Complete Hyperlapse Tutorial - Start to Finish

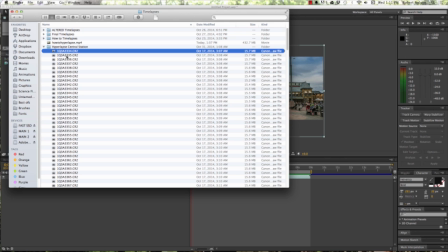I've got on our hard drive a folder called Hyperlapse Central Station with all my raw images all the way down through here. And if you open any one of them up,
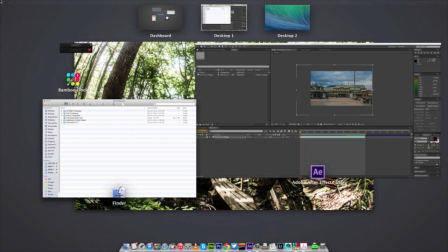you can see it's pretty flat, but that's the nature of the raw image. And so what I'm gonna do is I'm gonna take them into Lightroom.
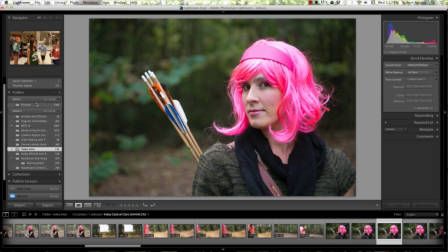So now that I have Lightroom open, what I'm gonna do is I'm gonna navigate, I already opened the folder of Hyperlapse Central Station. If you haven't done this already, then you go up here to Add Folder, and then you navigate to your Hyperlapse Central Station. Click OK, opens that sucker up.
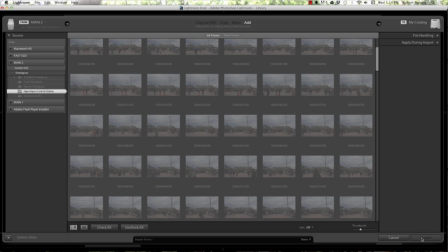All the images come in like so, and then you just say import, and that's that button right down there.
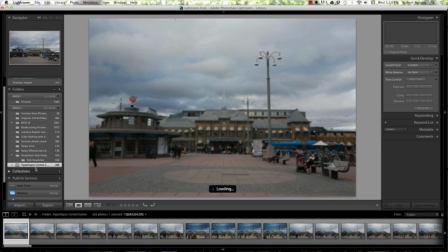Since I've already done it, I'm just gonna cancel this whole operation and navigate to my Hyperlapse Central Station. Now what you can see is down here along the bottom in my library view, I have all of the images.
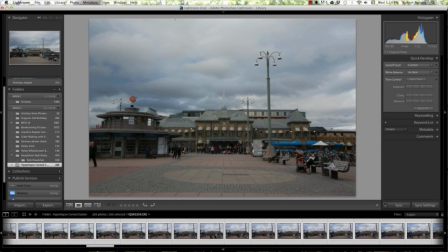So what I'm gonna do, click the first one, I'm gonna drag all the way to the back, I'm gonna shift click to select all of them. This is on a Mac, of course. And then what I like to do is I like to find an image about halfway through, we'll say this one right here so I can process it.
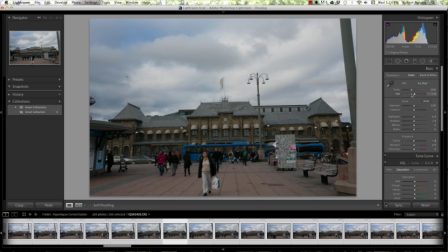And then I go up here to develop, and then I start playing around with the image. This is my ability to process the raw image. Now, the first thing that you'll notice is the sky is a little bit brighter than the bottom, not a problem. So what I like to do, I start off, I take the clarity, bump the clarity way up, make things pop.
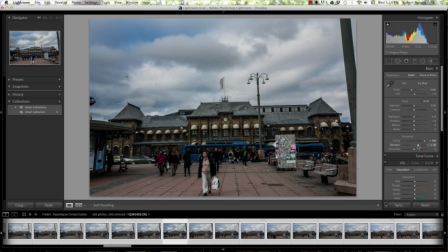Add a little bit of vibrancy back because when you add clarity, it tends to decrease some of the colors a little bit. Take my shadows, I increase the shadows, I decrease the highlights.
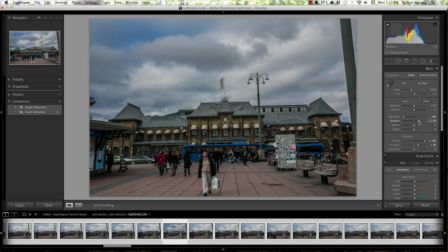And that allows me to like see the whole thing just a little bit more. Everything's kind of in the same general exposure level. Do something like that. Now what I like to do, I go down here. I think that looks okay.
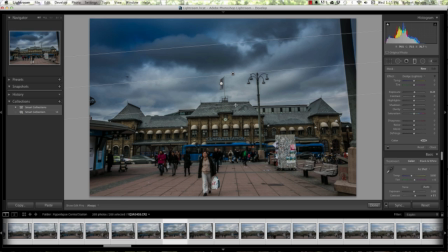I'm gonna add a gradient filter to the whole thing. So I just drag it, just like so. Now, if you'll see the settings that I have on my gradient filter, I've decreased the exposure just a teeny bit already.
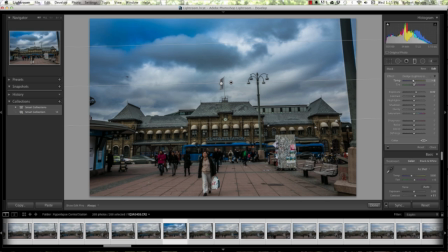Well, the one thing that I've done is the temperature is slightly decreased, so it makes it a little bit blue. The exposure is already just a little bit low. And then sometimes I'll play with the contrast, make the clouds pop and stuff,
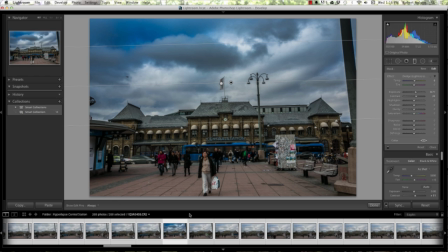but I don't really need to do that at the moment. But that looks pretty sharp.
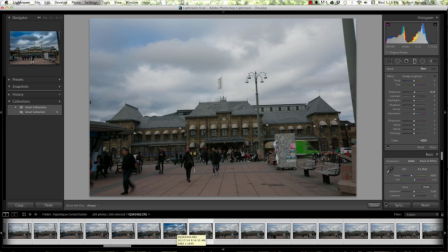Here, I'll click to the next image just so you can see the difference before and after. That was before, that's after.
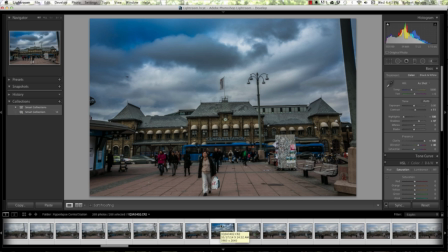It looks awesome, I think.
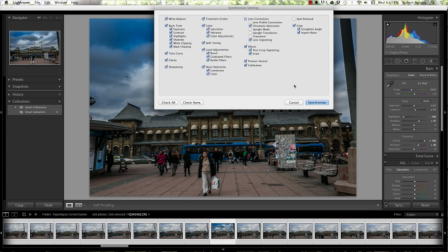Okay, now that we've adjusted this one single image the way we want, we basically go over here to this little button and we sync all of the different ones.
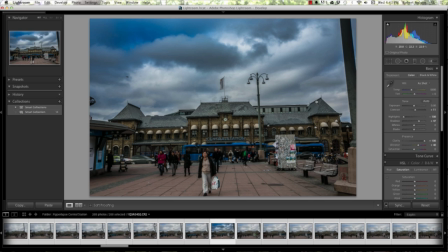We wanna sync it, make sure all of these are clicked because that's all things that we did. Click synchronize, and then basically this is the most awesome thing about Lightroom is that it synchronizes all of the images in your sequence. See that? It's going through every single one of them and slowly creating thumbnails and showing you what it's actually done.
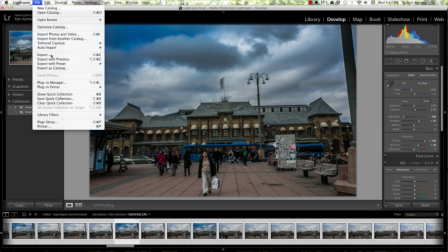Now, once you have all of them still selected, you want to go up here to File, and you want to just export them as JPEGs.
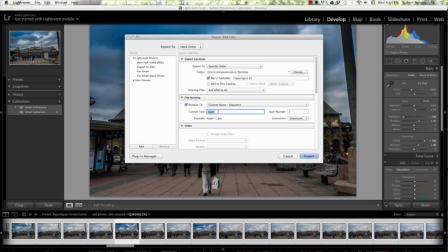So I'm going to go put it into Hyperlapse CS, bring them in as custom sequence hyper-1 through, I don't know, 400 or 500 or something, whatever it turns out to be. I decreased the size to about 2500 just so that they're still large enough images, but they don't overwhelm my hard drive.
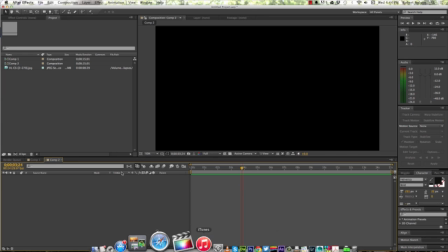I still have the RAWs, so if I need to do another time-lapse, I can do that. I click export, and in After Effects now. So we've got the program open. Now I'm just gonna show you how you might do this in a new composition beginning from the beginning, so to speak.
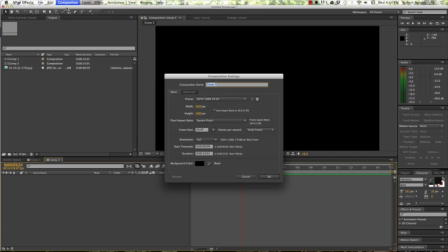Okay, so we'll go composition, new composition. In this case, I need about 15 seconds, so at 1920 by 1080, done.
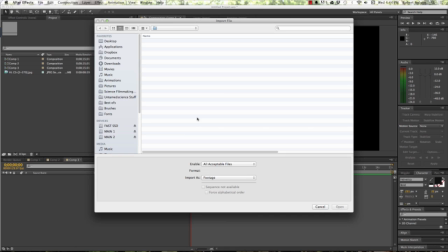Now, in our project window here, I right click, import file. This is the cool thing about doing a time lapse.